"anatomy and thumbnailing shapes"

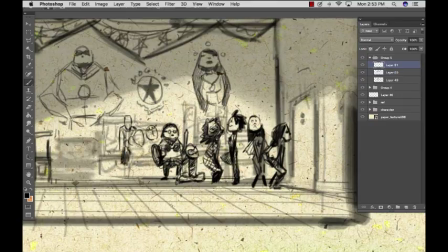1491s
So you want to make them unique because you want them to fit into the scene, but you also don't want to overcomplicate them, like they show too much motion, and that eventually draws your eyes away from your main character.
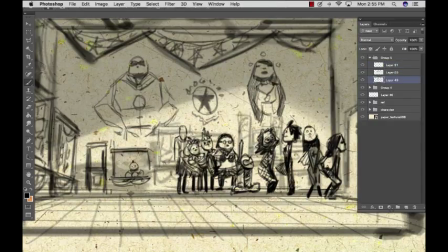1505s
So I really just wanted to show a scene here where you're really just blocking out space.
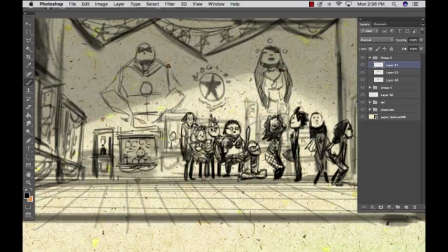1510s
It's a thumbnail, so what you're doing is that you're just trying to lay out the composition, what goes in each of these shots, the general size of them. You can play with all this kind of stuff as much as you like down the road. And so you can see that we're starting to build the shapes all together.
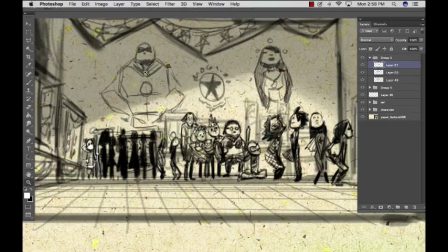1528s
These are a collective, and there's our little main character in the corner there. And she's a little different.
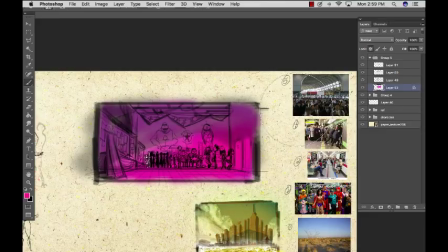1534s
The way that I would generally color this is give her more of a unique color as opposed to the rest.
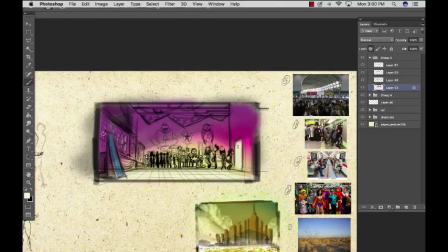1541s
And we can be vibrant in here. Not everything has to be stale.
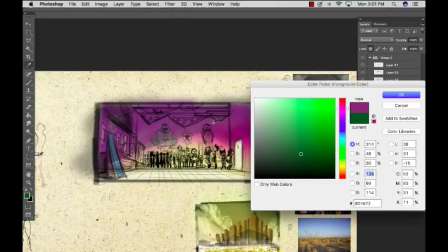1546s
And we can start to show where the highlight of our scene goes to,
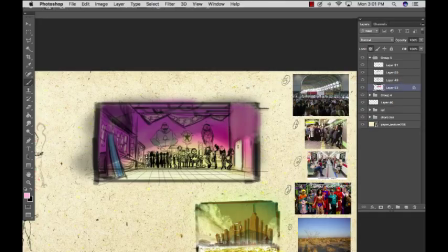1551s
and how she fits into this scene, generally.
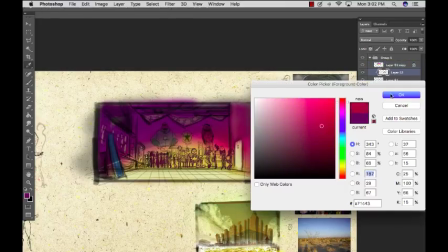1556s
So I'm just selecting a bunch of colors that I think might help and might work. See how it looks, and then we'll move on.
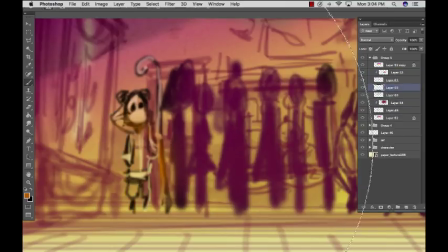1566s
Move on from this one. So that is the washroom scene in this particular sequence.
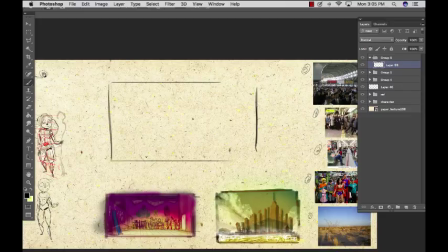1576s
And so then the final one that we're going to work on here is a subway scene.
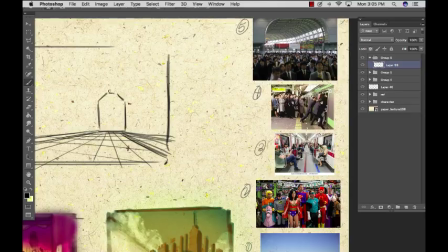1581s
So I wanted to see how she fits into a real metallic environment, a place where it's very urban.
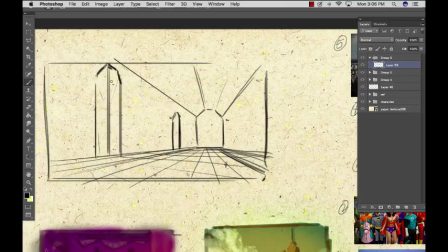1588s
So she comes from the actual jungle, and this is the urban jungle now. So I picked up a couple pictures from some Japanese
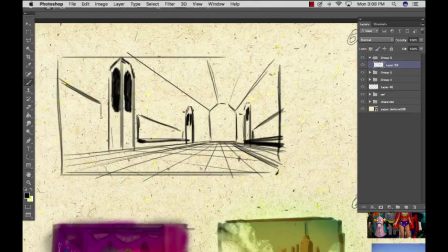1600s
subways and of course the New York subway, just to get some reference. And I usually should have more reference than this, but
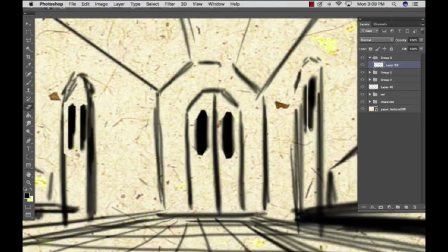1609s
so I just started drawing the thumbnails, and so you'll start to notice that I'm using a lot of symmetrical shapes, repeating them and repeating them as much as possible without,
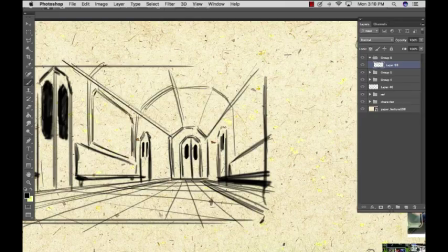1618s
I'm getting a little bit rough here, but you want to make sure that you're carrying over some of what she embodies,
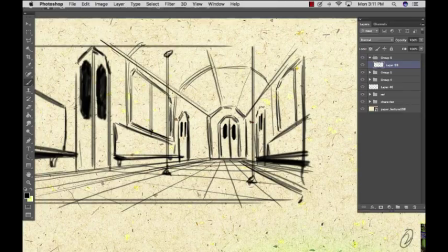1626s
as she has some angular shapes in her too, and you're repeating those things so that
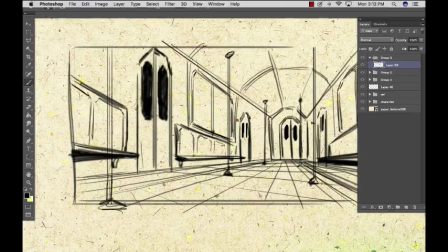1632s
it's somewhat familiar, but then at the same time, because they're asymmetrical, it breaks it apart for her.
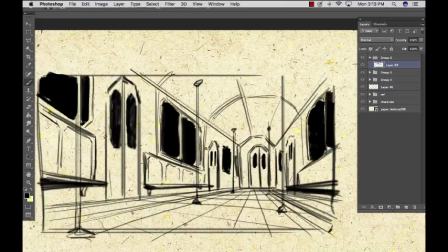1639s
And so when you're looking at things that are in unison and they carry meaning to one another, and
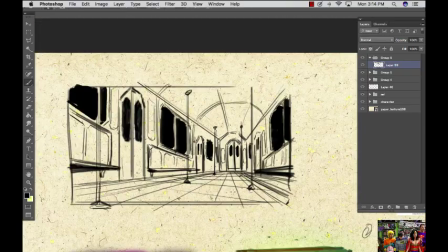1649s
yet everything that she's been so used to is this
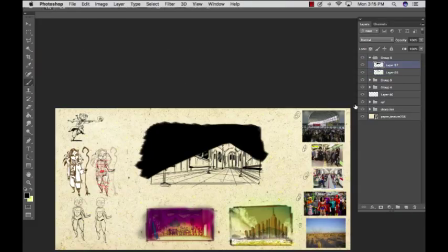1654s
more chaos of nature, and how everything is different,
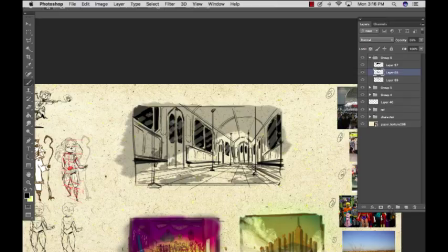1660s
and how she picks up elements of different things and how she builds it. And so here I'm offering a place where we break that a little bit.
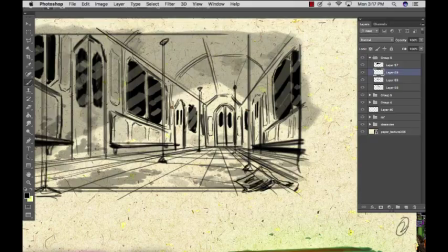1667s
We give symmetry, and then we add a little bit of character here.
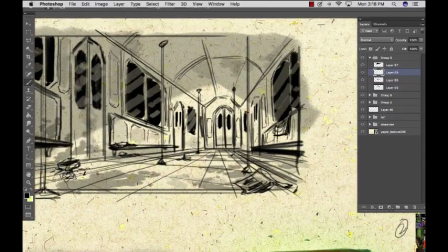1673s
So I'm adding some dirt and some newspapers and things like that, so that it's got a little bit of character to this place, a little bit of chaos.
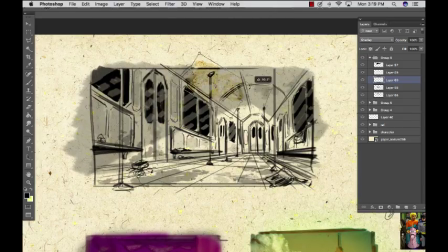1681s
But you can see that there's still a lot of the similar shapes that are happening.
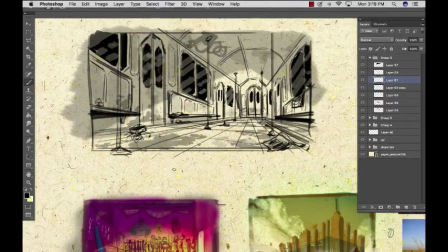1687s
And so that really stylistically fits in to her world.
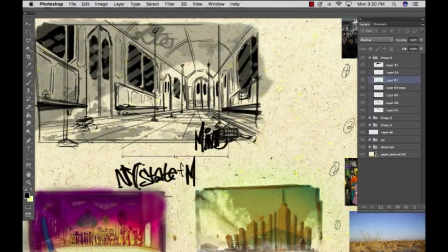1691s
If I just started building everything where it was the very much opposite of,
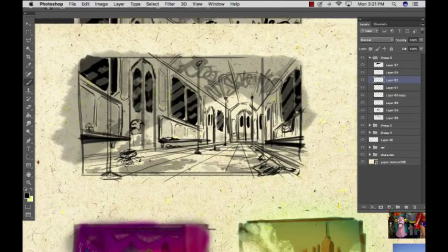1696s
if I did rounded shapes and things like that, it's like you're telling your audience too literal a story, and it doesn't seem to really work.
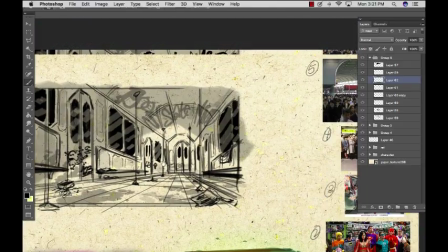1702s
But in this case, it does.
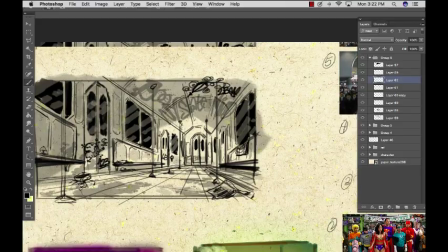1705s
That it works that we have these all the same geometry around us, and we're just using it differently.
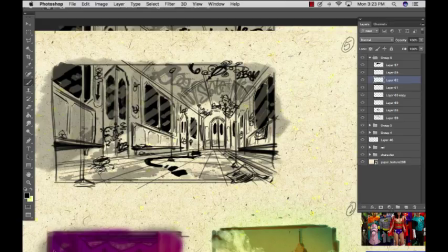1714s
And so, yeah, I just started to make sure that this place is filled with a lot of character.
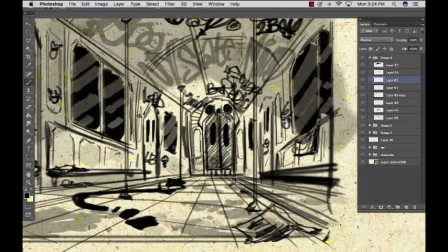1720s
You can start to get the scent of the place, and add some character to it, give it some life.